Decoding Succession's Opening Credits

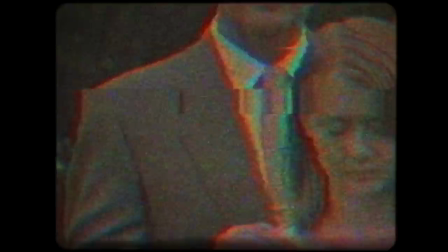0s
A lot of the discussion of the Succession opening credits focuses on finding easter eggs or hidden secrets that point to the show's future plot,
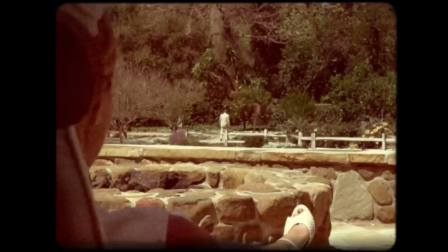7s
but I think that framing sells the opening short, because not only has executive producer Adam McKay denied hiding anything in the opening,
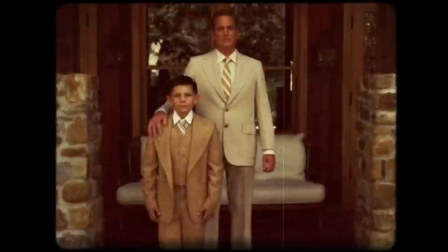14s
I think the true genius of the opening is hidden in plain sight.
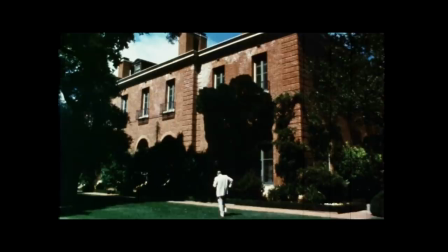17s
Many have noticed the opening similarities with the opening of David Fincher's The Game, which also features home video footage, a rich family party, and an absent, workaholic father.
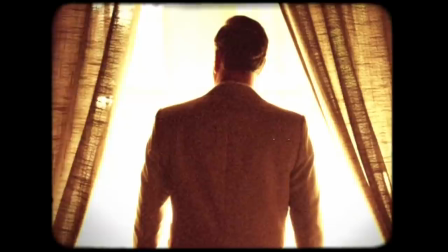26s
The Succession intro does seem at least partially inspired by this one, and I will say, if you're going to copy a director's opening title sequence, Fincher is definitely the right choice.
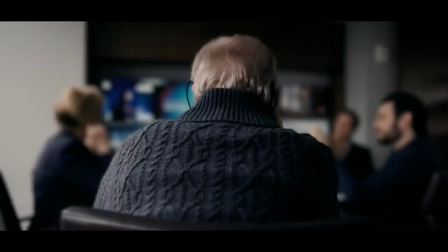35s
But Succession's opening does more than just borrow from the game. Succession twists the classic nostalgic montage by showing the core emotional issues underpinning the entire show.
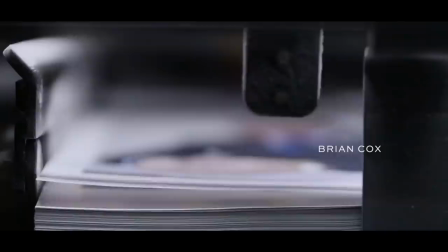46s
The intro doesn't just use old-timey footage. It mixes that footage with modern footage, like when we see the New York skyline during different eras.
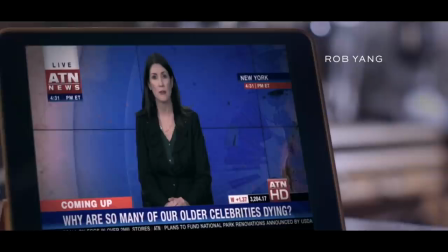52s
The mixing of styles and time periods gets more creative in this shot, when we cut from an old-timey camera to not an old-timey scene, but rather a modern news anchor.
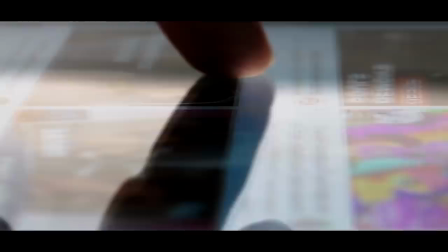61s
These cuts are a simple yet classic example of montage. By pairing two similar images from different time periods, the intro creates a feeling of dynasty,
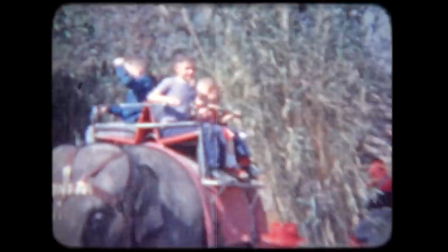69s
of a media corporation that spans across space and time, and it creates an association between the life of the Roy family and the life of their business.
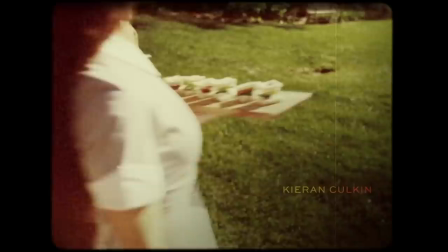76s
But linking up these two worlds also has a more sinister effect. Some online have pointed out the inaccuracy of the old footage in the first place.
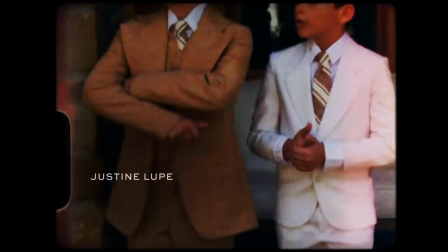84s
Technically, since the three younger Roy children were born in the 80s, they should have used videotape footage for their childhood instead of the more antiquated Filmstock.
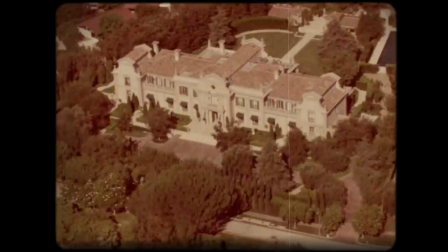92s
But I think that choice improves the opening. It has the obvious effect of making the family dynasty feel even older.
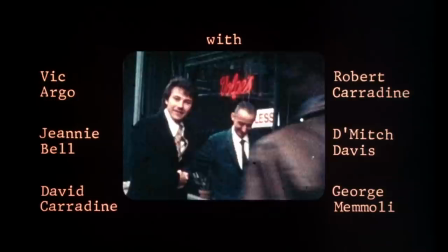97s
But Filmstock also typically adds nostalgia. Movies like Martin Scorsese's Mean Streets use 8mm Filmstock to show simpler, more familiar times.
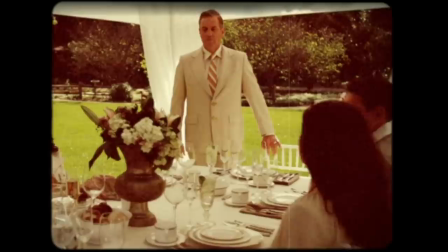105s
But Succession bastardizes this trope by using film stock for distinctly unsentimental moments.
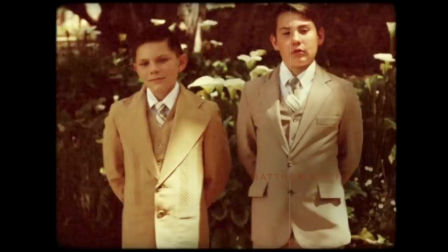111s
Unlike the game, whose opening has some bittersweet moments, Succession's home footage just feels cold.
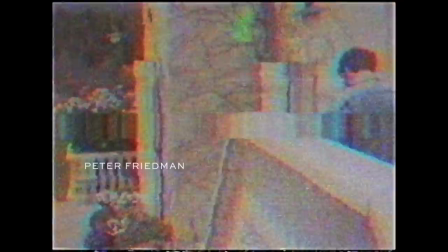116s
The kids do expensive things alone without their other siblings, and many shots show their expansive backyard physically separating the family from each other.
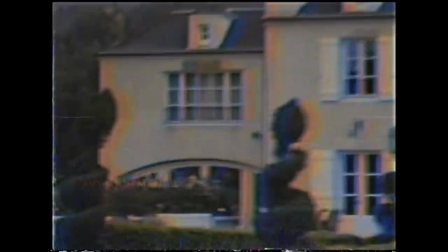124s
These images remain consistent even as the opening changes between seasons.
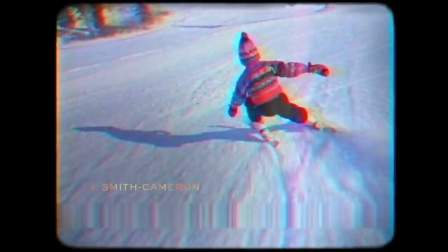128s
Season 2 adds the videotaped look to show the kids as young adults, and in that similarly nostalgic style, characters look unhappy and distant.
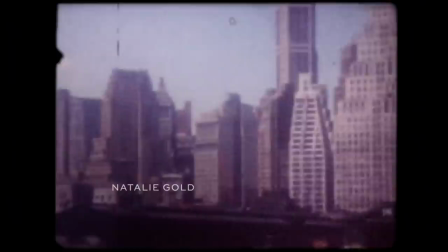135s
The opening shows a childhood filled not with fond memories, but with the unfulfilling excesses of Wall Street.
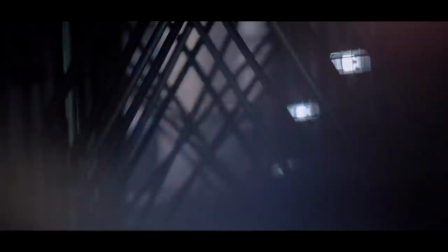141s
The shots of corporate buildings don't just show the family's power, they also taint the home footage, and we lose that charming nostalgia we normally associate with film stock and videotape.
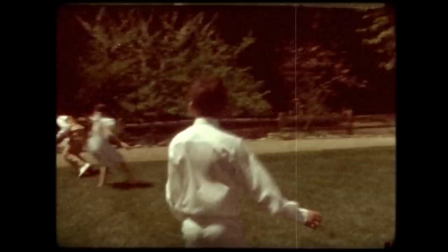149s
The result is a world with a strange mix of business and pleasure, a world where a dad can hold a business meeting in the same space his children play.
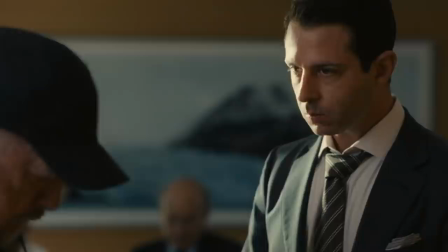156s
One shot cuts seamlessly from a dining table to a business contract, as if those two things are one and the same. This strange dichotomy actually foreshadows the conflict that kicks off the entire show.
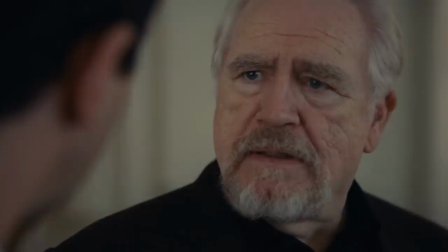166s
In the pilot, Kendall leaves work to go to his dad's 80th birthday party, but his dad doesn't see that as a good thing.
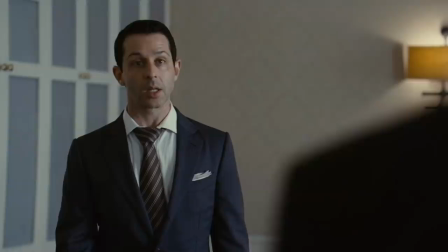171s
He sees it as a sign that Kendall's not fit to lead the company.
You left the room. The deal.
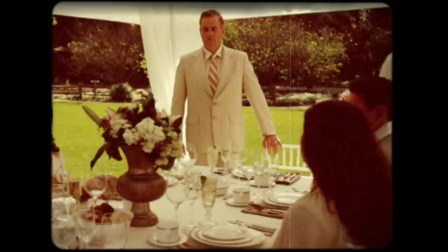177s To come to my dad's fucking birthday party.
Logan doesn't respect Kendall because Kendall doesn't do what Logan did in the opening credits, hold a meeting instead of spending time with his family.
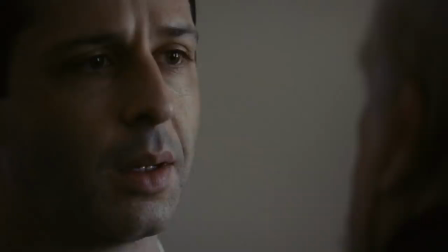185s
In a cruel reversal of family life and business life, Logan would have respected Kendall more if he had been a ruthless businessman instead of a family man.
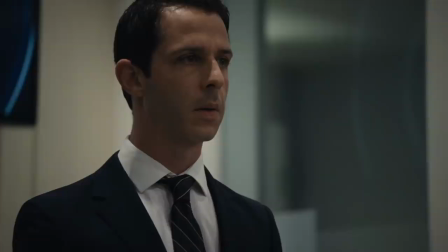193s And the only way he'll respect you is if you try to destroy him, because in your position, that is exactly what he would try to do.
But the opening does much more than predict specific plot elements.
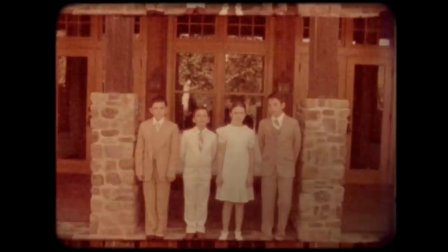201s
More importantly, it unlocks the deep trauma within the Roy children.
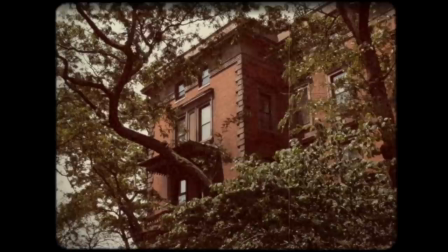204s
The opening is crucial to understanding the Roy kids, especially because it's the only time we actually see them as children.
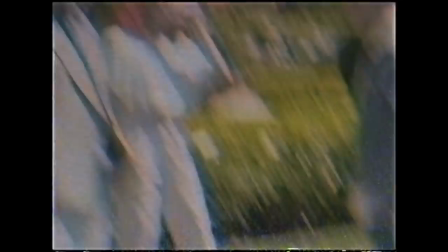210s
Just like our memories of our own childhood, theirs is a series of snapshots. We see Logan Roy from their subjective point of view.
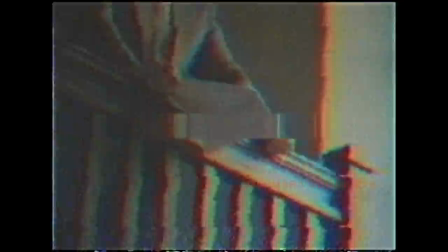216s
He is almost always faceless and uninvolved, walking away and having his back towards them.
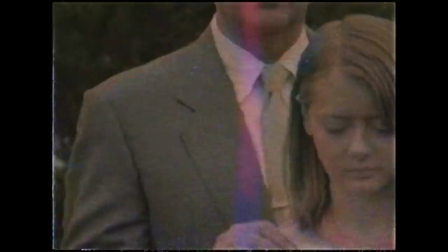221s
He's not a father, he's only a patriarch. And this idea gets confirmed in the show. The opening credits really are their only memories of their dad.
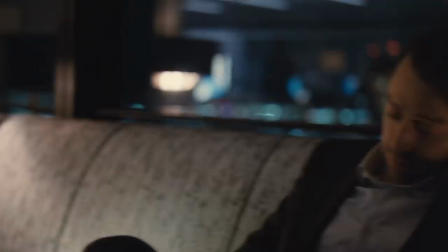228s
They can't think of anything intimate.
What's something special that you and your dad enjoy doing together? No.
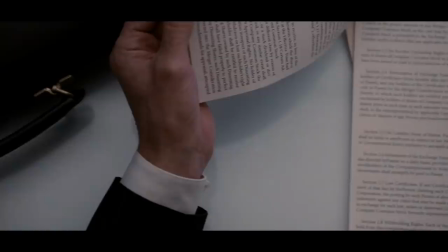234s Next question.
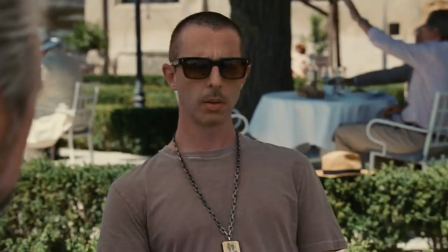235s
And their father's obsession with business over family has poisoned his kid's mind to the point that they can't tell the difference between genuine care and a calculated business decision.
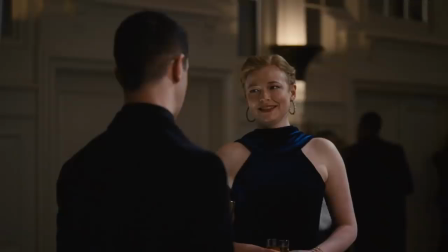243s What is this? What's the angle? No angle, we're worried.
But that is their world.